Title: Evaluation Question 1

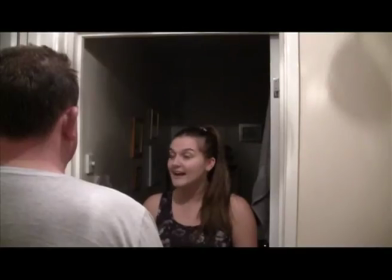[4:10]
Similarly, using conventions of supernatural horror films, I chose not to use animated institutional logos at the start of my trailer,
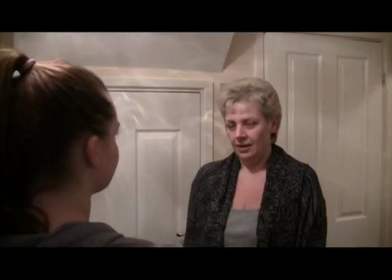[4:17]
as they distract from the narrative's realism, and I didn't feel these were important to the story of the trailer,
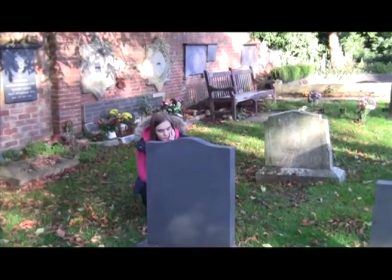[4:22]
which I feel should be the main focus of the viewer.
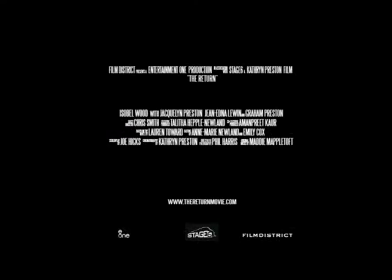[4:26]
However, I did include a green screen at the beginning and a billing block at the very end of my trailer to inform the audience of the production team, actors used, as they weren't mentioned in a caption shot, and my producing and distributing institutions through the showcasing of logos to make them easier to recognise. Throughout my trailer, mainly middle-class characters are featured, all consisting of different ages and gender.
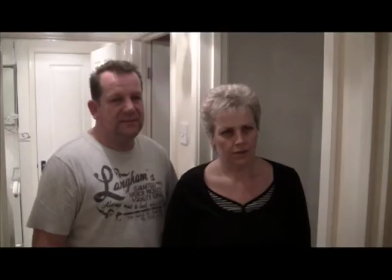[4:49]
Despite their clear differences, they are all represented positively, in a way that makes them seem undeserving of misfortune to the audience,
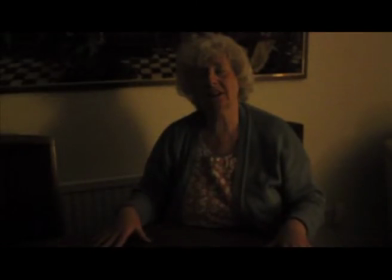[4:57]
in this case being haunted by a spirit, often conventional for supernatural horrors. In relation to the older characters, the parents and spiritualist, they are presented as friendly and intelligent adults through the way that they speak and are dressed.
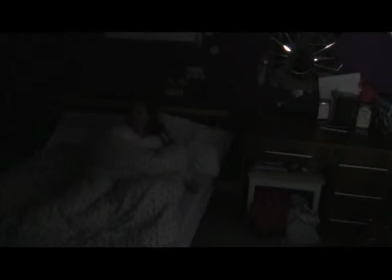[5:11]
The location in which my trailer has been shot also connotes that the characters live in a
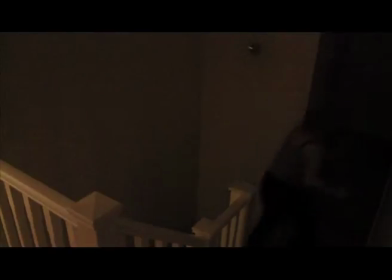[5:15]
nice house that fits their social demographic while being respectable and hard-working adults.
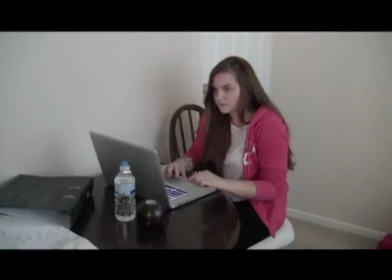[5:21]
My lead teenage female character is also represented positively,
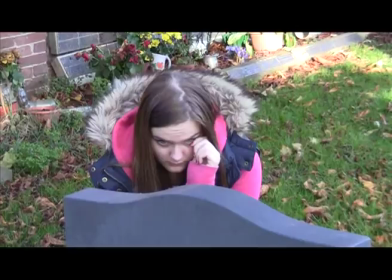[5:25]
as she is shown as a counter-type due to not acting rebelliously and with wrong intent.
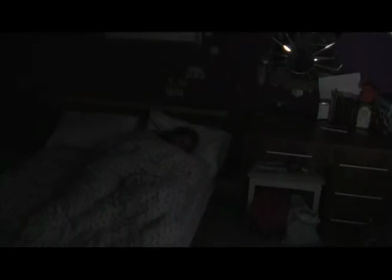[5:30]
Often the case for female characters in supernatural horror films,
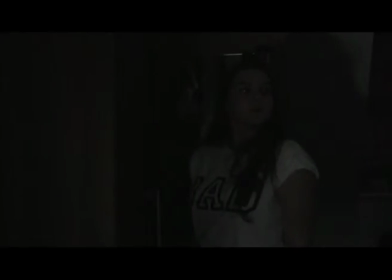[5:33]
as it is conventional for the nice character to become distressed, as this allows for the audience to have more sympathy for them.
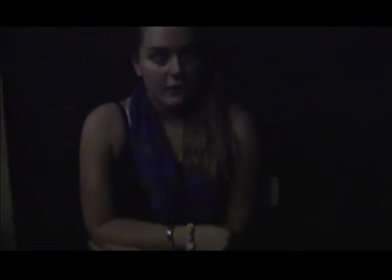[5:40]
Her stereotypical good girl appearance further supports that she follows in the same footsteps as her parents, being a likeable and clever character.
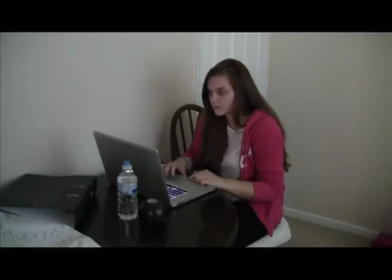[5:48]
My choosing to represent her this way was done to also make her a more relatable character for my target audience of the same age and class.
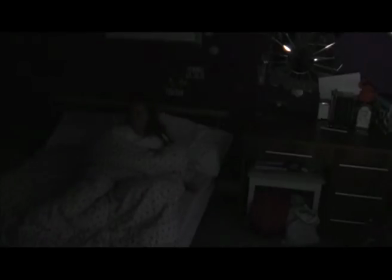[5:56]
Within my trailer, I have used a variety of cinematography that I feel is conventional for the genre,
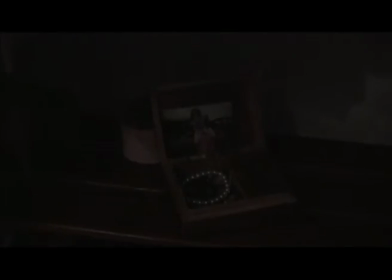[6:01]
while keeping the trailer itself interesting to watch and enjoyable in terms of its flow.
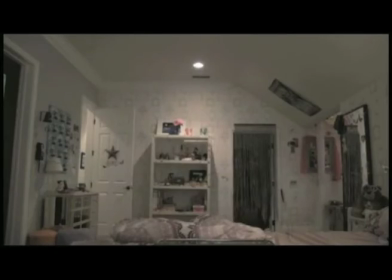[6:06]
Like some supernatural horror films, for example Paranormal Activity, where the camera shots are mainly handheld, there is a realistic effect to the film in that it seems as though the characters are recording themselves.
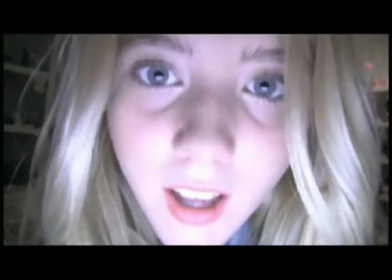[6:17]
Due to the effect created by this method of filming, a few of the shots in my trailer were made using handheld camera,
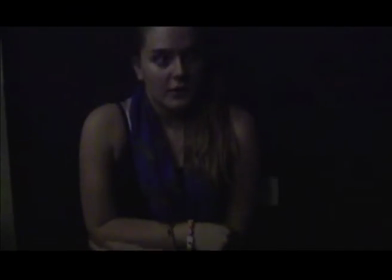[6:23]
which creates tension for the audience while following shot conventions.
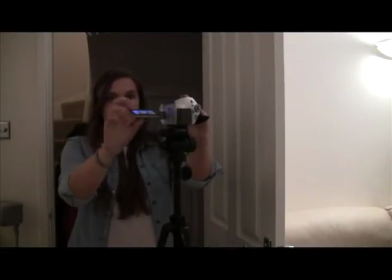[6:27]
Most of my trailer, however, has been shot using a tripod, filming still frames of subject matter,
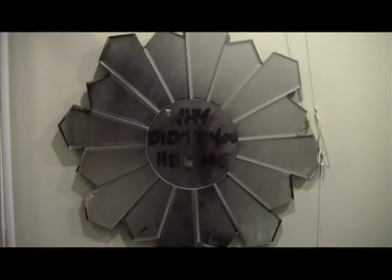[6:32]
which I also found to be an occurrence in supernatural horror films such as Insidious Chapter 2 and Drag Me to Hell,
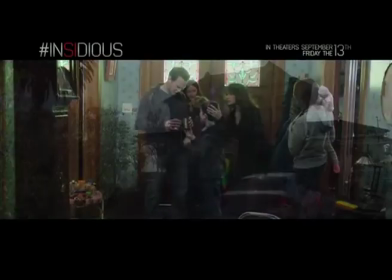[6:38]
to make the film seem more professional and film-like as well, following convention. In addition to this, I constructed 3 caption shots for my trailer to give hints to the audience about the narrative and who the villain of the plot is. These were all written in serif typography to ensure they were clear and easy to read.
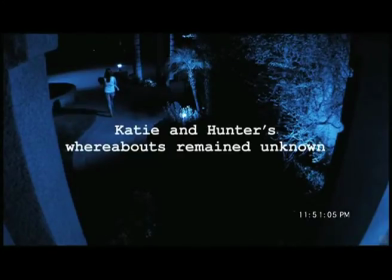[6:56]
After watching supernatural trailers, I found that caption shots roughly stayed on the screen for about 3 seconds and often have an effect over them that is fitting for the genre.
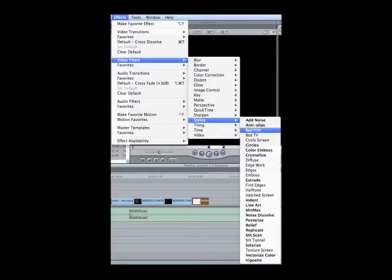[7:05]
Due to this, I followed convention and used a video filter called Bad Film, which creates a flickering-like effect over the text, which is iconic for the genre of supernatural horror, while leaving them on screen for 3 seconds allowed enough time for my audience to read and understand the captions.
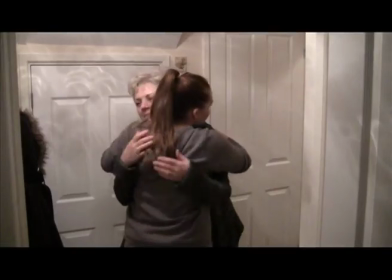[7:21]
In terms of editing conventions,
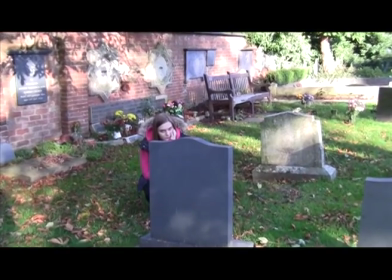[7:23]
I mainly used cutaways and fades for jumping to new planes of action or suggesting that the next shot in the trailer was not consecutive to the one before.
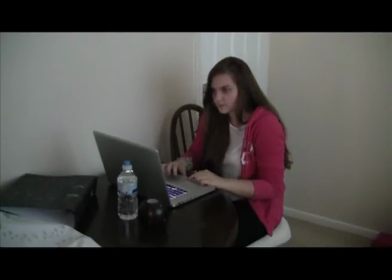[7:31]
When using cutaways, I was considerate in respect to how long the duration of my shots were,
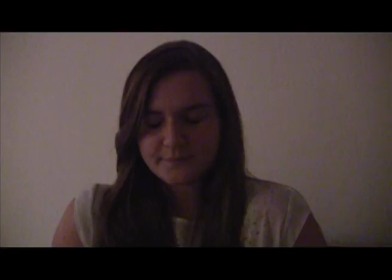[7:36]
as longer shots conventionally connote equilibrium at the start of a trailer, and fast-paced cuts are ideal and conventional for building tension within a montage sequence. Also following convention, I used multiple forms of audio such as dialogue, sound effects and a soundtrack.